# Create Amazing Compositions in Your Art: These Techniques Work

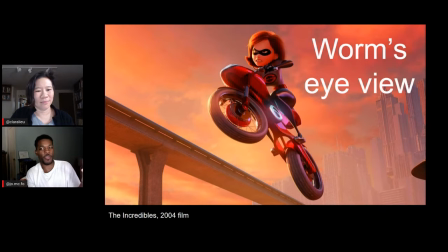[28:46]
We look up to our parents; they're huge, and we as little kids are like, parents, mom, dad, they can solve everything, or grandparent, or uncle, or auntie, or whatever, big brother. And so that this feeling right here makes Elastigirl feel more powerful.
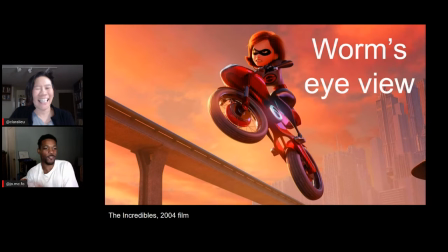[29:02]
Beyond that, she's on a really cool motorcycle. She's got her super suit on, and she's got a ferocious look on her face.
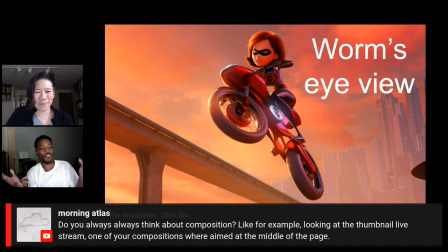[29:09]
So when you combine all those elements on top of, whoa, look at that, she's above me, she's got this power, it just enhances the scene a lot. Morning Atlas is asking, do you always think about composition?
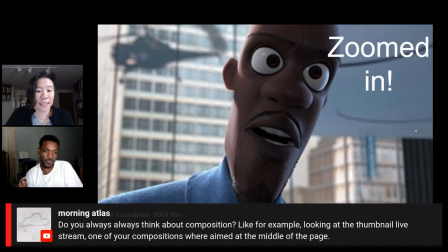[29:21]
Like, for example, looking at the thumbnail live stream, which is what Kat and I did yesterday, one of your compositions were aimed at the middle of the page. When you were making that, were you thinking of composition? It depends.
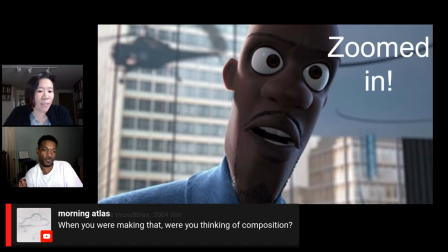[29:35]
Sometimes I think more deliberately. Other times, if I'm just getting started, just sketching out different ideas, I don't think about it that much. When I tend to think about it is, let's say I've done a thumbnail and I've done a whole bunch of them.
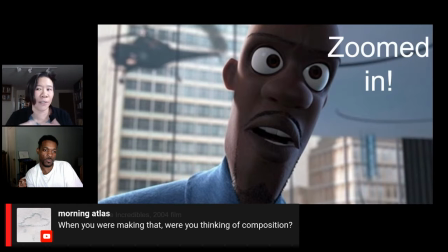[29:49]
Then I go back and I revise and I make adjustments. that's when I'm really thinking intentionally, where I'm going, oh, I don't really like that crop, or I want to move this down. But sometimes there is a logic to just drawing whatever and seeing what happens.
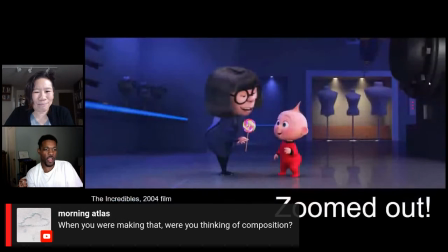[30:03]
I don't know. When do you think about composition, Jordan? It's kind of similar. The first thing for me, especially in what I do, is just figure out the story.
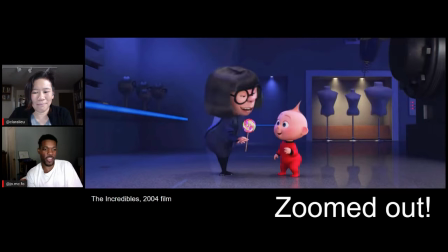[30:11]
And for example, Edna and Jack Jack, right? There's your story. And then what I do is I try and put all these combinations of shots together that will be like, okay, what am I trying to say with this scene? Am I supposed to make someone intimidating or frightened, or are they far apart? Are they close together?
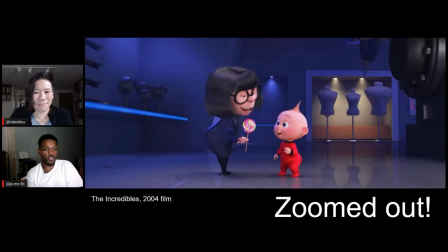[30:30]
And I figure it out based on that. But it usually comes after I figure out what it is I'm trying to say and the emotion I'm going for.
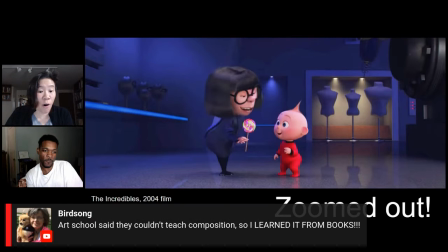[30:40]
This is an interesting comment from Birdsong. They're saying art schools said they couldn't teach composition, so I learned it from books. I mean, do you think, Jordan, you can teach somebody composition or not? I think you can teach. I think you can teach composition, or at least some guiding principles. Composition is one of those things, though, that doesn't have a right answer all the time, because every story, every painting is different, and if they are the exact same, then we call that plagiarism. So I think that it's definitely easy or possible to learn from books, from YouTube videos, from live streams, and other things like that. I like this as a follow-up to that comment from Angie, who says some educators are hyper-focused on math things like the golden section and measurement systems. That always confuse me because I have a learning disability. I think it just has to be a fairly loose process, because I'm the same way. I'm not good with measuring and golden mean and all those things. That confuses me. On the other hand, I don't believe that you can say, oh, I can't teach you. You're just gonna I don't believe in that. I think there are things you can mention, like what we're bringing up. And we are going to be doing a stream fairly soon where we do give you
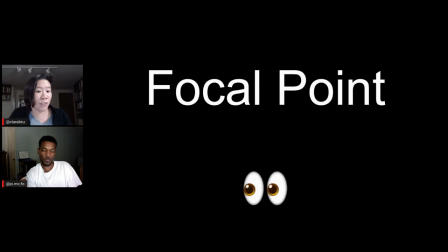[31:57]
more concrete actions for ways you can start to explore composition.
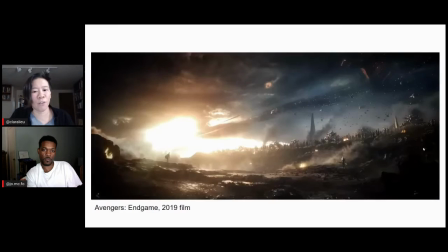[32:02]
Okay, how about focal point, Jordan? We're looking at Avengers. What's going on with the focal point? So focal point is just the area or the space where your eye goes first. Like the main point of the thesis statement of your painting or your drawing is this.
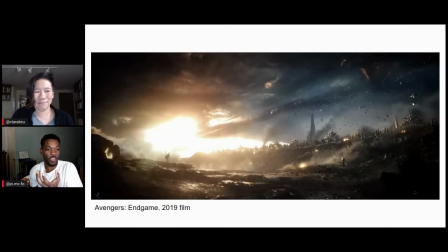[32:19]
And so right here, we're looking at a scene to stand down in Avengers Endgame between Captain America and Thanos. And what I love about this shot is we're seeing two different kind of scenes. We have Captain America on the left, and and behind him is the sun.
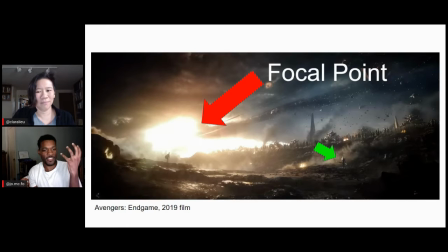[32:35]
I can't remember if it's rising or setting at this scene, but we got the sun behind him, and it's showing like he's the heroic figure. And then meanwhile, Thanos on the right, he's surrounded by darkness, and his army is behind him. You see all the little spaceships, and the only reason we could really see him is because they cleverly put a little cloud of dust behind him.